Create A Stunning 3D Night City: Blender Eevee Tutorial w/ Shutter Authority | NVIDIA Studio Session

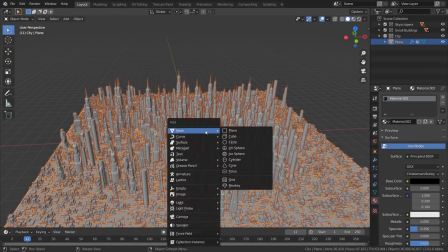[8:17]
Back to default shading, now we're gonna create a few lights. So shift A and then create a sun.
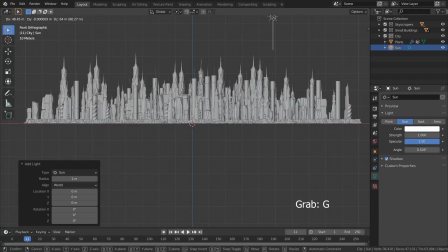[8:25]
Press 1 to go into front view, press G to move the light and then R and give it a rotation.
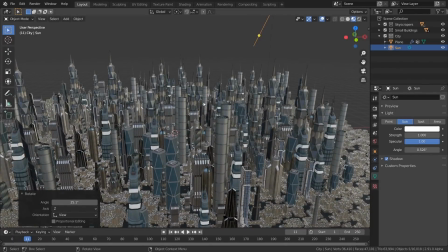[8:36]
Okay you don't really see that much going on yet but we're going to create a few more lights so go back into
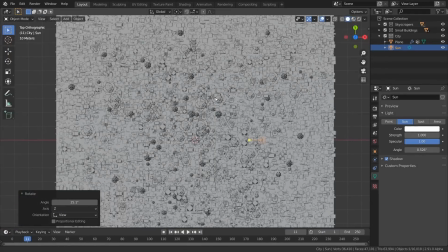[8:42]
top view by hitting 7 and shift A and let's create a bunch of point lights. So that's the first point light and you want to increase the power to something like
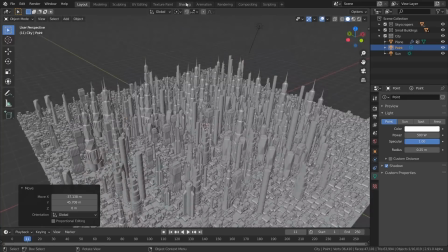[8:55]
500 now let's go into the shading mode here you select instead of
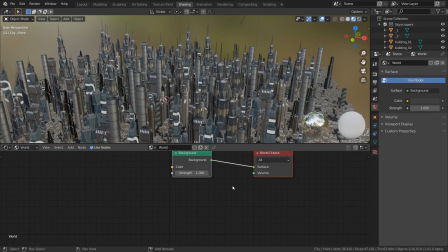[9:02]
object you select world and press shift a s principled volume and plug the volume into the volume of the world output and now if we
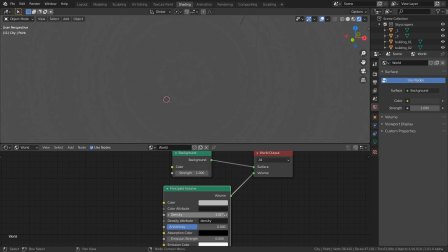[9:14]
go into rendered view everything just disappeared that's because the density is way too high and instead of just giving it a value so what we're going to do is we're going to use a color ramp shift a s color ramp plug color into the
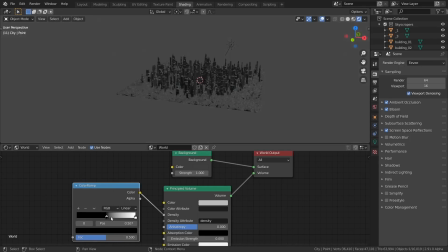[9:31]
density and then when you increase the black point
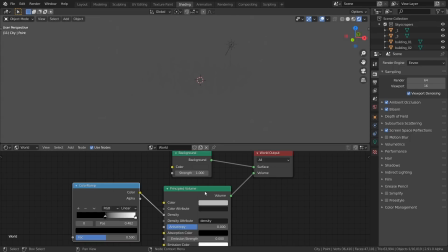[9:36]
you're going to start seeing something happen and we can
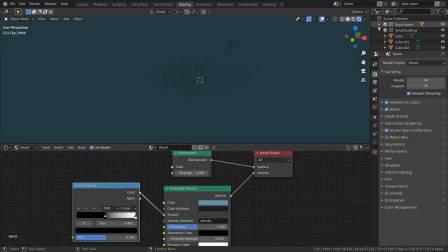[9:41]
actually change that to a different color and here we could go to point light the light settings and make it brighter now you can kind of see the fog is starting to work a little bit so what we're gonna do is add a
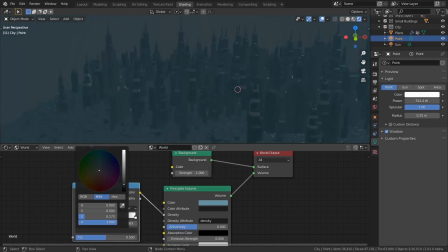[9:56]
second point and make this sort of dark gray and
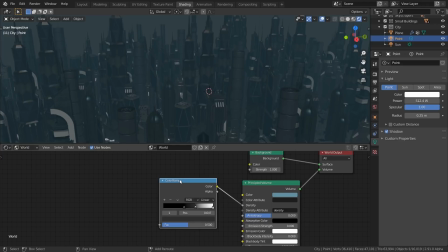[10:04]
now we're gonna plug in a noise texture into the color and shift a s noise texture you're gonna plug the factor into the color ramp now select the noise texture and press ctrl T and
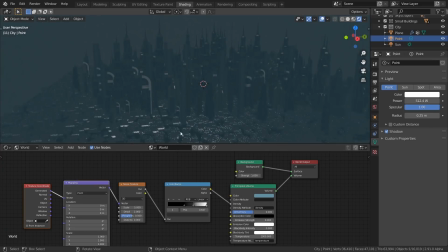[10:19]
that is going to create these two nodes which will just help create texture coordinates for that now you can see that the noise is working but it's just a little too small so we're gonna drop the scale to something like 0.05 and now you start seeing these patches of clouds so the
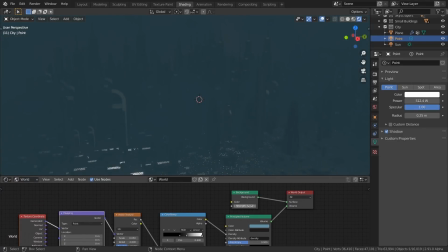[10:35]
rest is to do with lighting it and here we could actually get rid of surface so
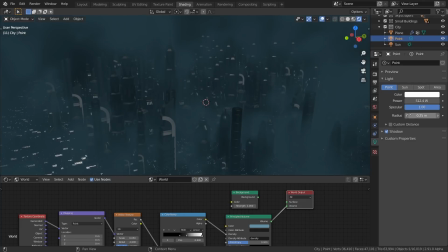[10:43]
that makes it like a dark nighttime scene and now it's just about playing with lights and getting the kind of look that we're going for.
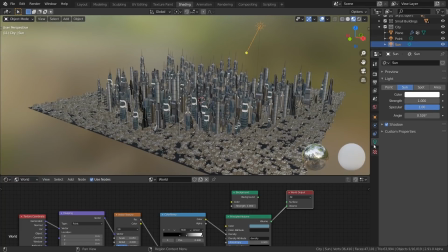[10:51]
Another thing to note is go into this light settings for the Sun and reduce specular to zero.
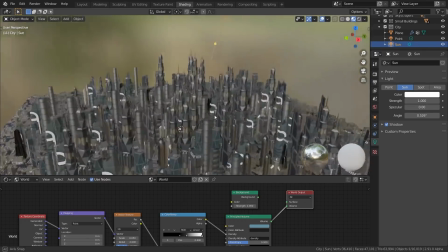[10:57]
You don't want anything shiny that is sticking through for this specific scene.
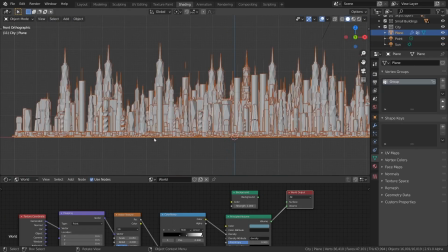[11:02]
Okay now let's go into front view and move this light the point light up a little bit by pressing G
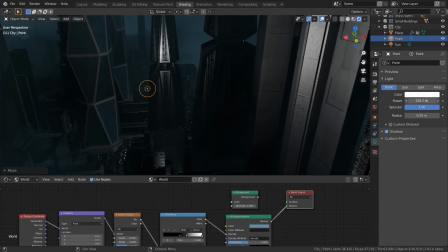[11:12]
and press the period key in the number part and you can increase the intensity of that.
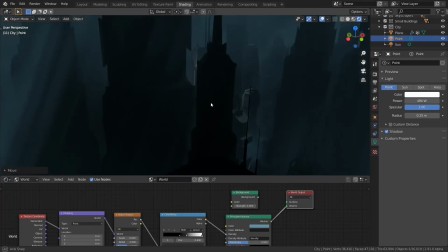[11:19]
Now you start seeing a little bit of lighting there.
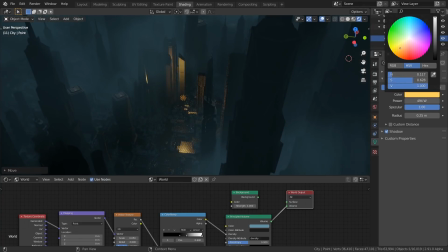[11:22]
We could change the color of the light to be a little bit orangish or so and
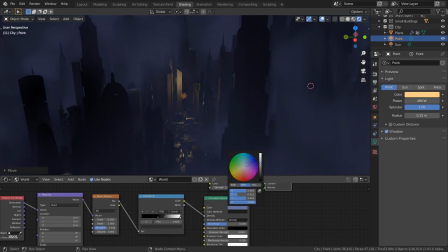[11:28]
we could also change the color of the volumetrics to give a different feel. We can also play with the size of the light make the lights even brighter something like 3000 or
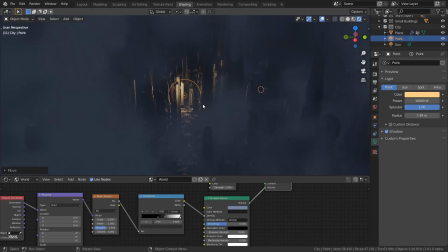[11:43]
even more why not something like 10,000 nice that is looking a bit nicer
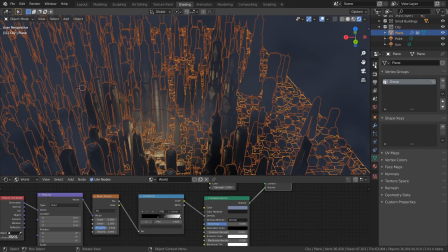[11:52]
let's duplicate the light lights a few times so select the point light shift D
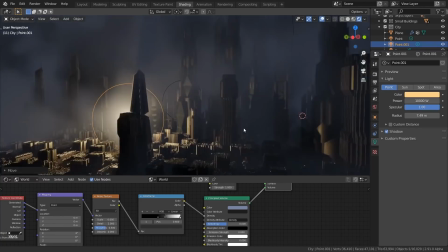[12:01]
and place it somewhere sort of close to the ground because you don't want a source of light just
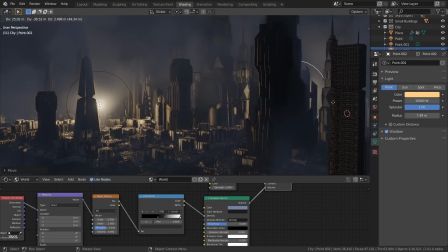[12:08]
floating around somewhere in the middle of the city make a few more copies of the light and just give it different colors.
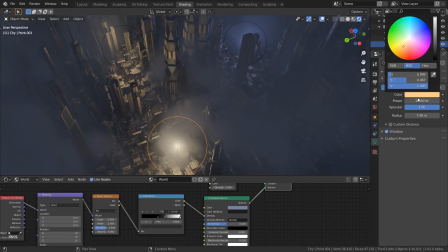[12:15]
So I'll make one of the lights blue and this one I can make it red.